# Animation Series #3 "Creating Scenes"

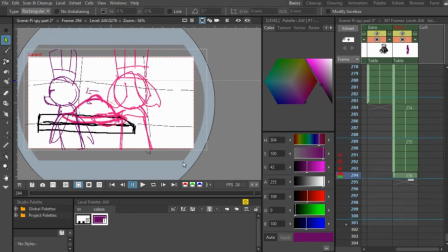(11:16)
not too difficult if you know what you're doing but um that it can be so now that we have this this is all fine and dandy looking but it still looks a bit you know kind of boring now when we had here we had something called depth where we could see what was
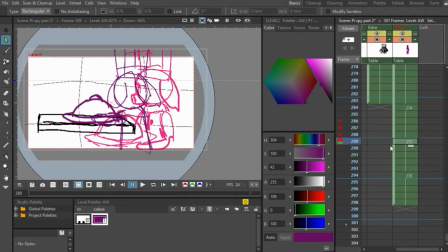(11:35)
in the background and what was what we had to focus on as you see you're focusing on
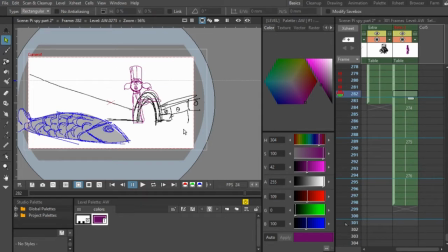(11:40)
exactly his reaction because the fish stopped moving and when you're making a scene um depth is probably the most important part because it engages your audience without even they don't even know that they're engaged when
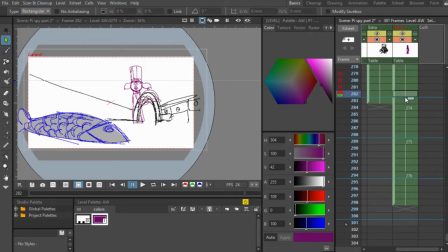(11:55)
i look at a scene with depth i feel like i'm there that them that the environment around my pen just fell and fell apart i feel that the area around that the artist has established is actually 3d because you if you have depth then you've kind of caught the audience's attention that this
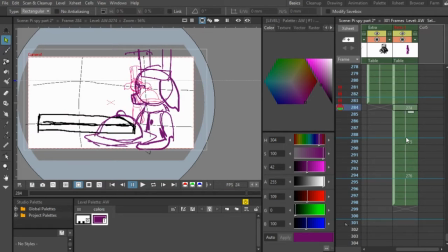(12:12)
place is real and quite frankly that it kind of matters because um one thing with writing stories that you want the audience to somewhat care about your characters um
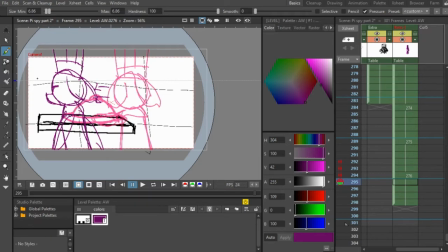(12:22)
as long as you do so the the environment kind of plays a role into that too um if this is a 2d environment that's
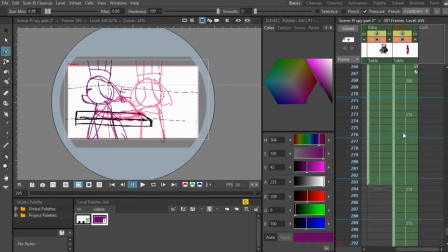(12:31)
just completely flat it doesn't seem like any of this even matters you know um that's not completely true but i'm just um
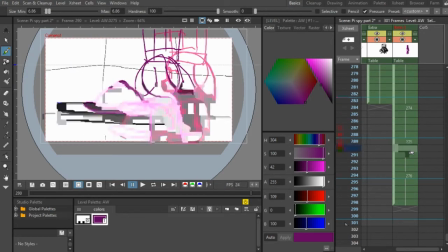(12:39)
um telling you guys like what this is what it'll it seems like um
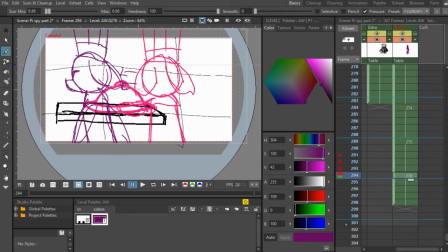(12:44)
you know almost like on a subconscious level you can feel that you're in an environment when it has depth in it and um i can't i'm not the best teacher in art so and plus since this is only the
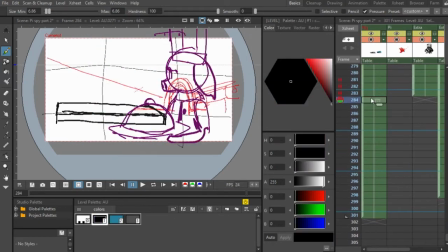(12:58)
storyboard it doesn't matter so much but i just wanted to stress to you guys that i'm not i'm not even an i'm not even a professional artist i'm very much an amateur but to learning learning how to draw is going to help your animation tenfold i know i see a lot of videos saying like oh
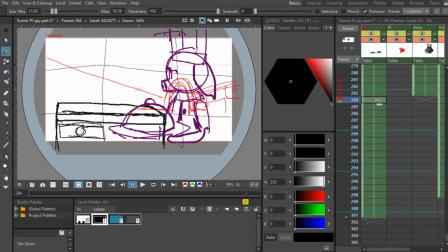(13:16)
do you need to be able to draw to do animation i'm not gonna say you need to because i quite frankly i can't really say because i don't know um everything about drawing so um but i will say that it does help um the skills that i have um have helped me in the
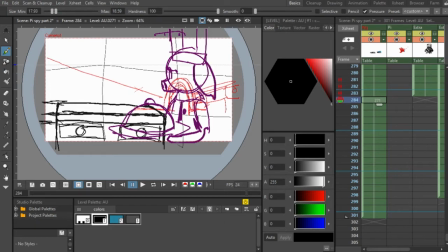(13:35)
course of animation to uh you know just get through the little obstacles i feel as
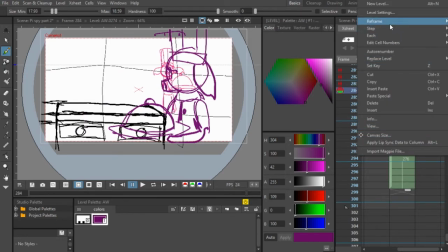(13:41)
though if you don't um do drawing i'm not going to say first because there's really no order of these things but you know if you don't do drawing at all then it's going to be very hard to animate because it's based off of moving
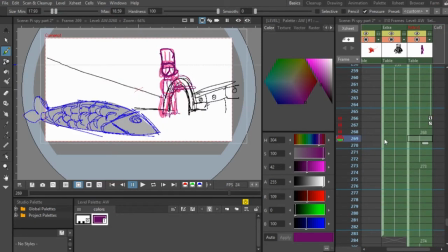(13:54)
drawings you gotta know how things move and um how how to form them so um really those are really the
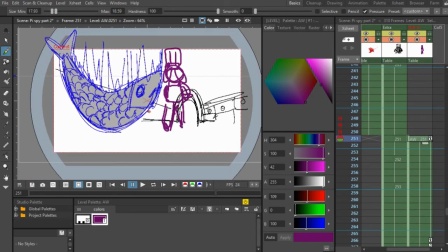(14:03)
three things you gotta remember about animating a scene um what is it that you want your audience to see
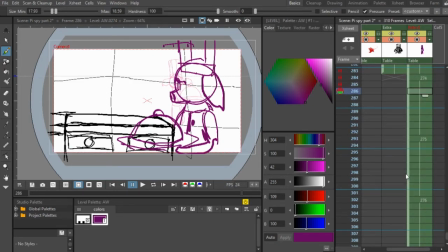(14:11)
um conveying depth and i think i think that i think that's only two things that i went over right yeah there might be a third thing but i completely forgot about it anyway that's it for me you guys i just wanted to share that little thing with you decided to go off the
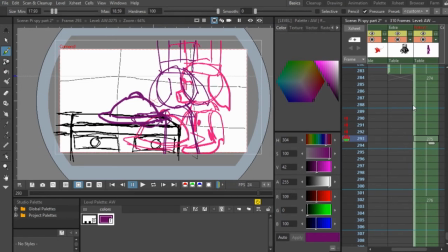(14:24)
tongue today you know a little bit of rambling in there so um please do support the people who make otx or open tunes experimental because they're wonderful people they always have our backs in this um
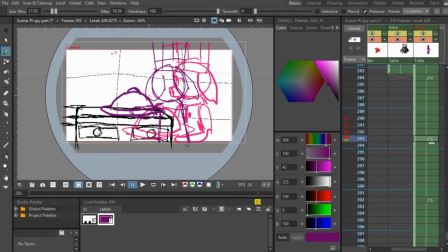(14:38)
struggle to make open tunes somewhat relevant in the animation world um so thank you guys so much
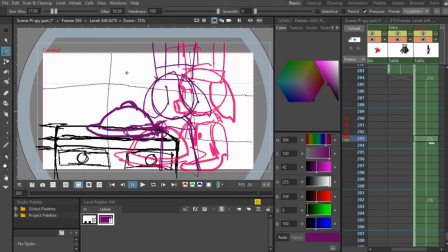(14:43)
for watching and i'll see you guys next time peace